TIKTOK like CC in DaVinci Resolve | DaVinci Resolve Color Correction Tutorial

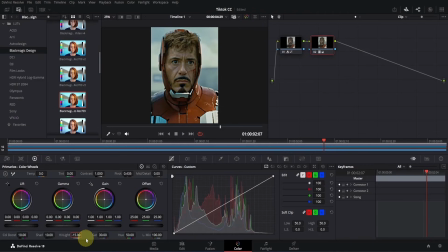496s
Keep in mind these values work for my clip, but you might need to tweak them depending on your footage. Now if we check the before and after, you will notice the changes and it's looking pretty good, but we aren't done yet. We will add another LUT to make it even better.
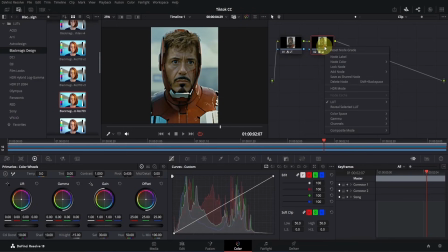512s
To do so, right-click on the second node, go to Add Node, and click on Add Serial. Perfect. Now go to the LUT section. The one I'm going to use is in the same folder, so let me look for it.
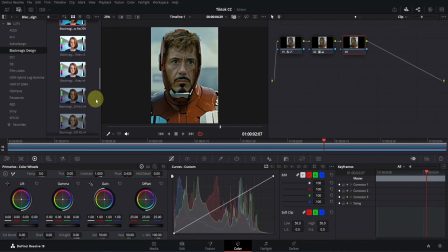525s
It was somewhere here. Oh, okay. This one. Look at the node area to see the name. Simply drag it to the third node we just created, and that's it. You see, it's looking amazing, but I'll still adjust a few things. Go to the Color Wheel section and change the saturation to 30. Let's also boost the color to around 20. Now it's looking good. But I want the red color to be more saturated without affecting any other colors.
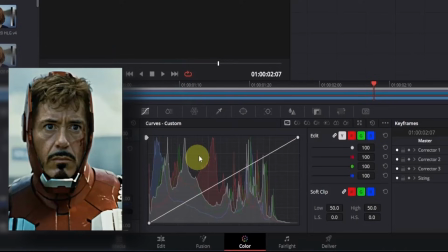555s
To do this, move your cursor to the web icon called Color Warper and click to open it.
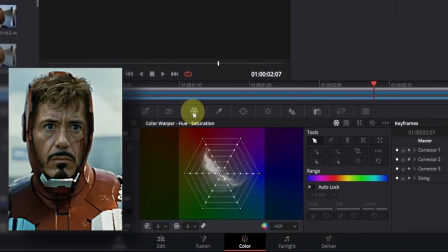560s
Here, you'll see this web form with many points in different color ranges. We just want to adjust the red. Click on the top dot and drag it up and down to increase or decrease the saturation and hue.
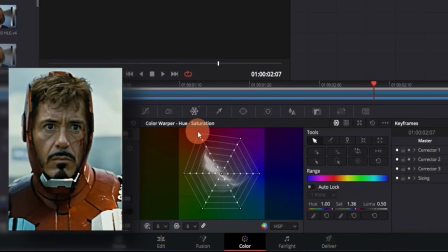574s
It affects both. I'll drag it up toward red. Good. Now you'll notice it has a slight yellowish tone. To fix this, click on this dot and drag it up to make it more red as well. That's all. However, the face is looking overly saturated, which I don't like.
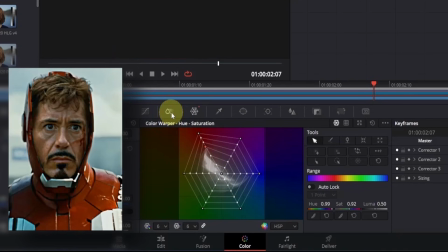593s
We can fix this by clicking on the color slice icon. Here, you'll find the skin section.
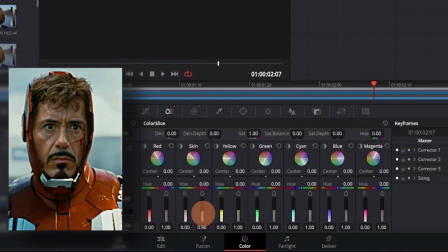599s
Just bring the saturation down to 0.9. Don't decrease it too much, as it might ruin the face structure.
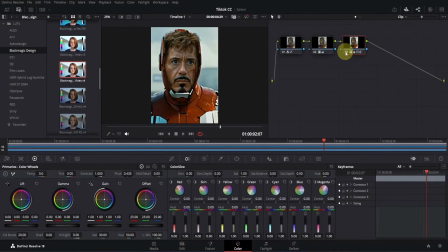606s
Alright, that's all we needed to do here. If I show the before and after, you'll see the changes. It's looking much more polished. Now let's go to the edit page and refine the color correction even further.
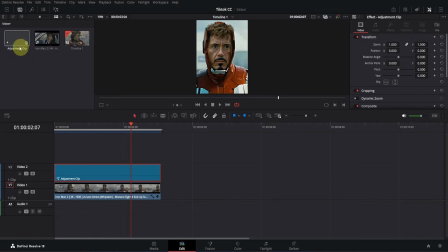620s
For this, we'll need a new adjustment clip. Go to the media pool, drag the adjustment clip on top of this, and place it properly. Now click on the Fusion page icon to open it.
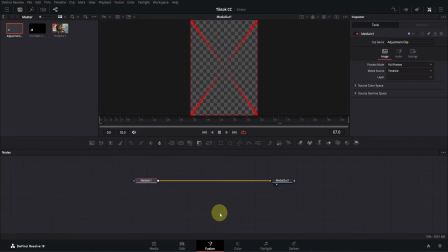632s
Sometimes, you might see a red cross across your viewer, but don't worry, it's nothing serious. Just move your playhead, and it will fix the issue. The first thing we'll do is create a diffusion effect.
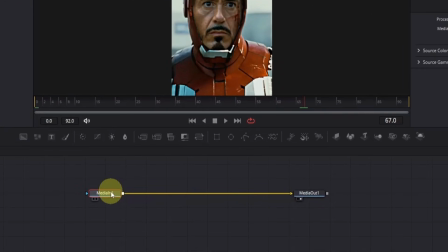645s
For that we need to use Glow Node. Click on the media in Node, press Shift plus Space, and search for Glow.
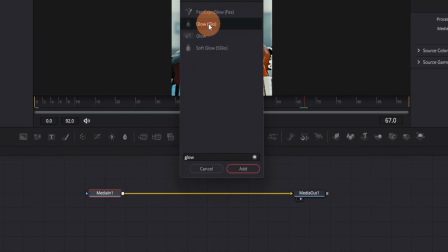653s
Make sure to use this one. Click to select it, and then press the Add button.
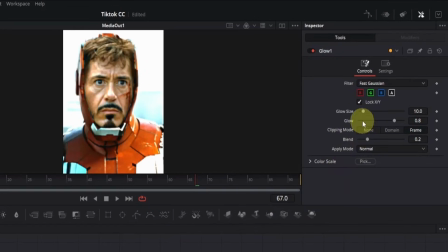658s
Next, go to the inspector. Then adjust the size by dragging the slider to the right. Set it around 80 to 90. Good. Now slightly increase the glow value. At the bottom, you'll see Apply Mode. Change it from Normal to Threshold.
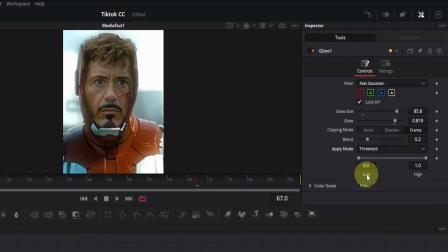674s
You'll notice we now have a diffusion effect, but the background might look too bright. To fix this, adjust the low value by dragging it to the right. Make these adjustments according to your clip. Now it's looking much better. If I show you the before and after, you'll clearly see the difference.
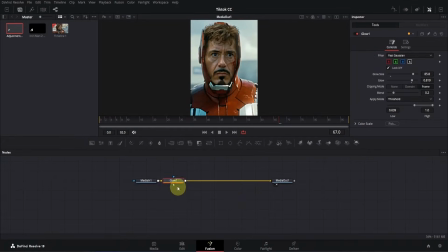693s
Now let's add a vignette. Click on the Glow Node and search for Vignette. Press Enter to add it. By default, it looks like this, but we'll make some adjustments.
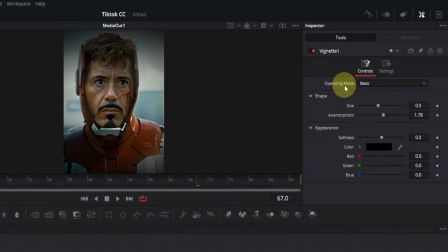704s
Go to the Inspector and find Operation Mode. Change it from Basic to Advanced. Here, you'll see the Border Shape option, which is set to Oval by default. I'll change it to Rectangle, although most people prefer Oval. Let me know in the comments which one you like more between Oval and Rectangle.
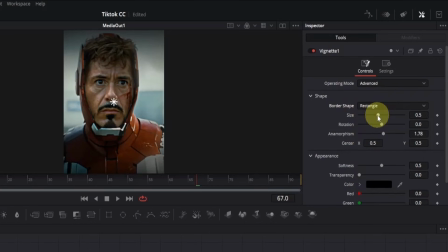724s
Now let's adjust the size a little because it's too dark. Drag the slider to around 0.8. I'll also decrease the anamorphism slightly so that the sides darken as well. Keep it around 1. Finally, adjust the softness according to your liking.
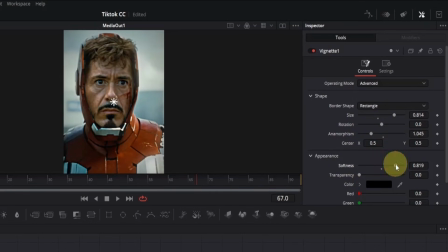741s
For me, 0.8 works well. Let's check the result.